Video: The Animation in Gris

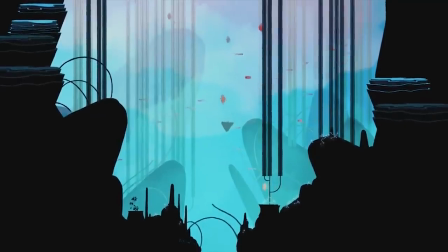[0:11]
You want to know my favourite thing about animation, is that it can make the unbelievable, believable.
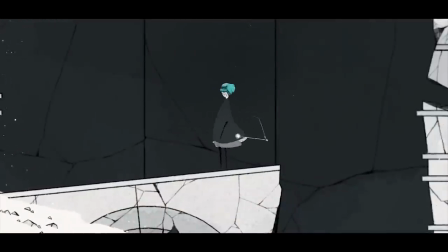[0:17]
If you set the rules of your world and you abide by them, you can bring anyone along for the journey, and have them believe your world.
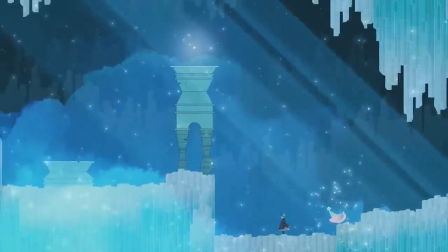[0:25]
This is the beauty of storytelling in general, but there's a certain magic that comes with animated stories, especially interactive animated stories.
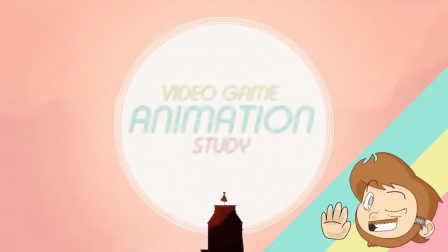[0:34]
Welcome to Video Game Animation Study, I'm Dan, and this is the animation of Grease.
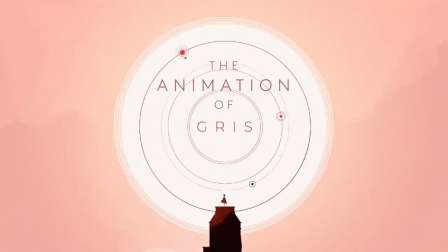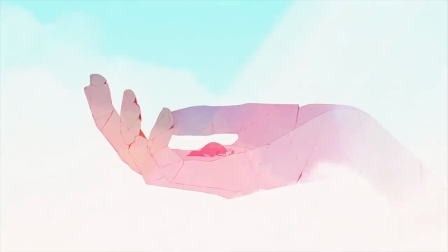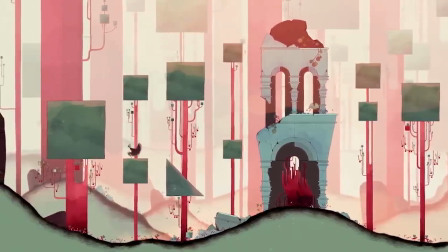[0:50]
Grease, a recently released 2D puzzle platformer, has an incredibly strong visual identity,
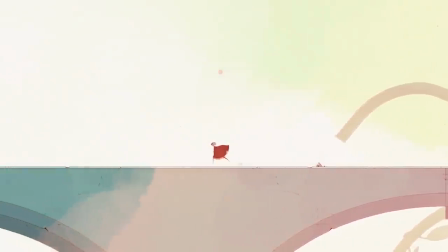[0:56]
and this makes it easy for everything in the game to feel consistent and real to that world.
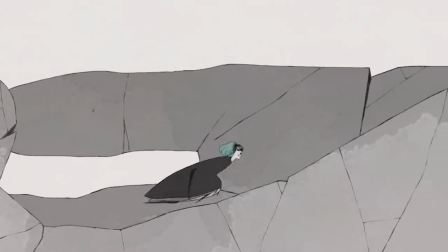[1:02]
The heavy subject matter of the game is fuel for the way the game looks and feels.
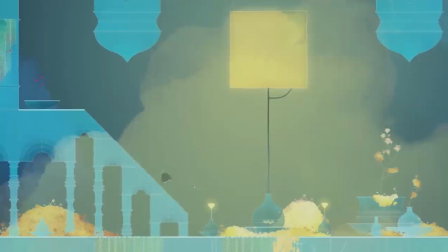[1:08]
Light and dark pastel colours and watercolour textures allow for this playful use of lighting,
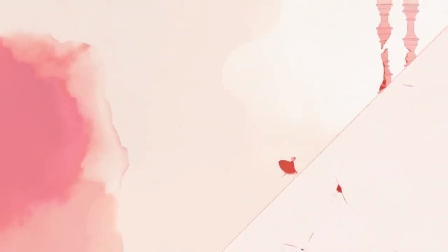[1:14]
allowing bright hues to bleed into darker colours, giving the impression of a lens flare.
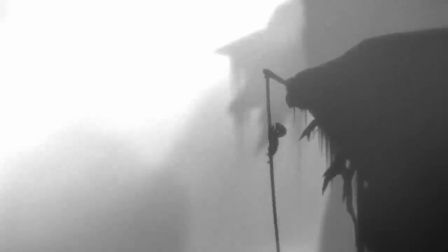[1:23]
Much in the same way Limbo did a decade earlier, this allows for clever and skillful use of aesthetic design to help feed the game design,
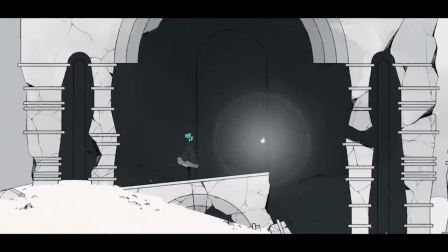[1:31]
such as helpful hints being slightly doused in a fog so that the contrast of the object is enriched,
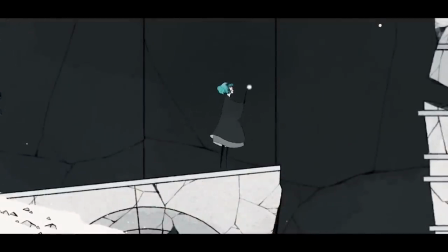[1:37]
allowing for easier observation. This style of design is even prettier in Greece,
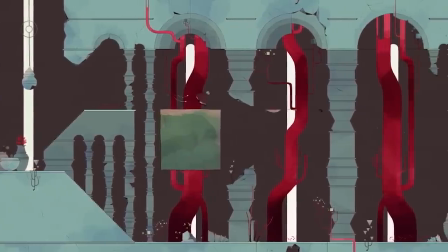[1:43]
where the majority of the landscape can be constructed merely of geometric shapes, making possibilities for design endless.
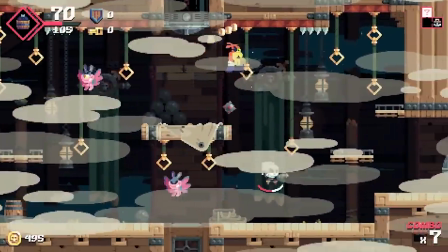[1:52]
Video games, particularly 2D platformers in this case, rely on this visual language and rely on you being able to understand it.
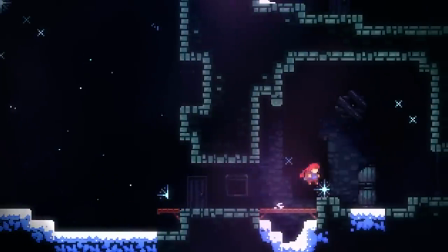[2:00]
If the stage is lighter than the background or foreground, you can probably trust that this is solid enough to walk on,
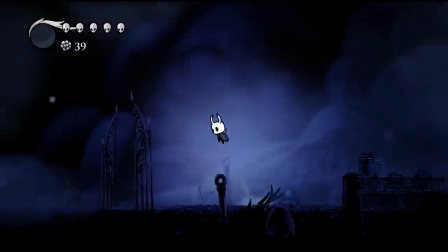[2:06]
and thus you can see the stage layout without it being too in-your-face and gamey.
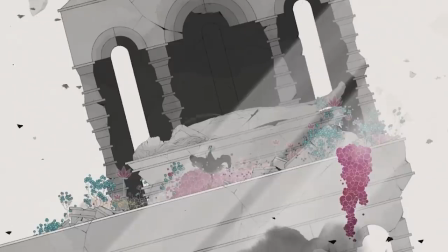[2:14]
Aesthetics like this allow you to be more poetic with your design, and this game truly is poetic, and this visual identity feeds back into themes and the story.
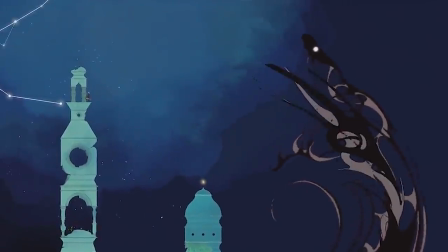[2:25]
So how does this translate into the animation?
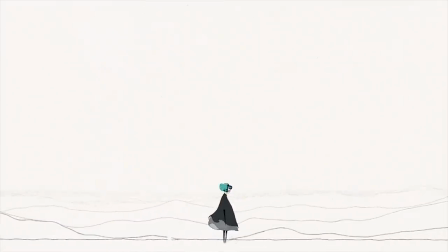[2:29]
There's something I'd like to quickly address before getting on to Greece's loveliness, and that's frame rates.
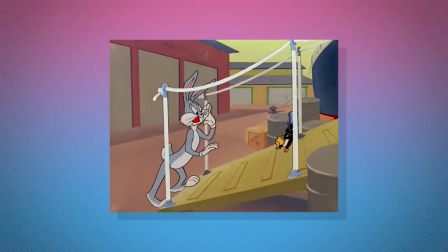[2:36]
Traditional animated movies from the early 1900s generally stuck to 12 or 24 frames per second,
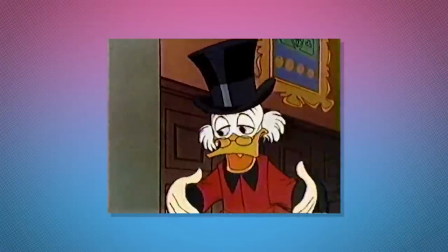[2:42]
but as industry is changed with progressing technologies, so did the art and processes that came with it.
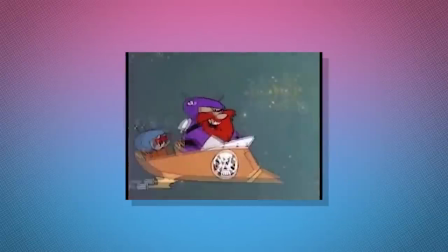[2:48]
Time and financial constraints in the 60s led to the limited animation movement, most commonly associated with American studios like Hanna-Barbera and Japanese animation.
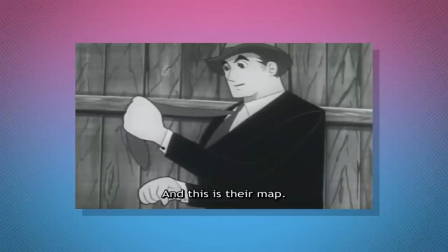[2:58]
This technique would push the frames per second down to below 12, sometimes as low as maybe four or six.
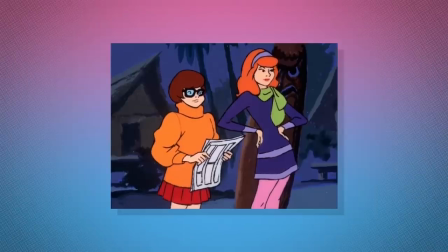[3:05]
They'd have one single element be moving on screen while everything else was static, or they'd reuse certain animations.
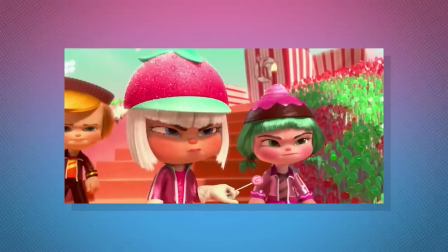[3:13]
Modern technological approaches to animation aim for a certain amount of fidelity and style,
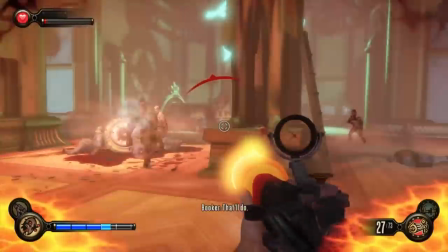[3:18]
with games in particular settling in around 30 frames per second, while many are aiming to hit 60 frames per second,
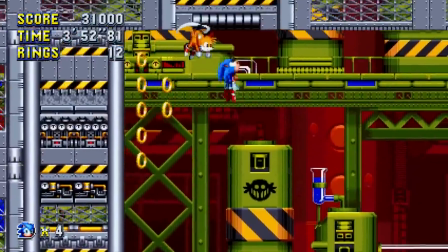[3:23]
allowing for very crisp responsiveness and fluid feedback, which is important if you want your game to flow nicely and feel solid.
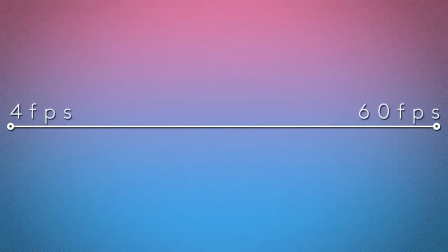[3:32]
So within this total span of anywhere from 4 frames per second to 60 frames per second, where is it that animation feels magic? Where's that sweet spot where the frame rate is slower than your real-world vision, but not so slow that you begin to see each frame clearly and thus breaking your reality?
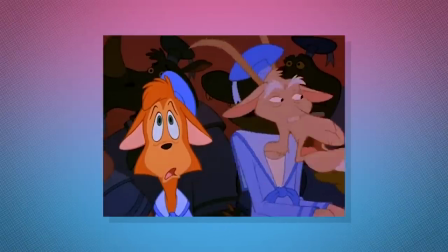[3:52]
Personally, and quite commonly, I feel that the magical but believable frame rate settles nicely at around 12 to 24 frames per second.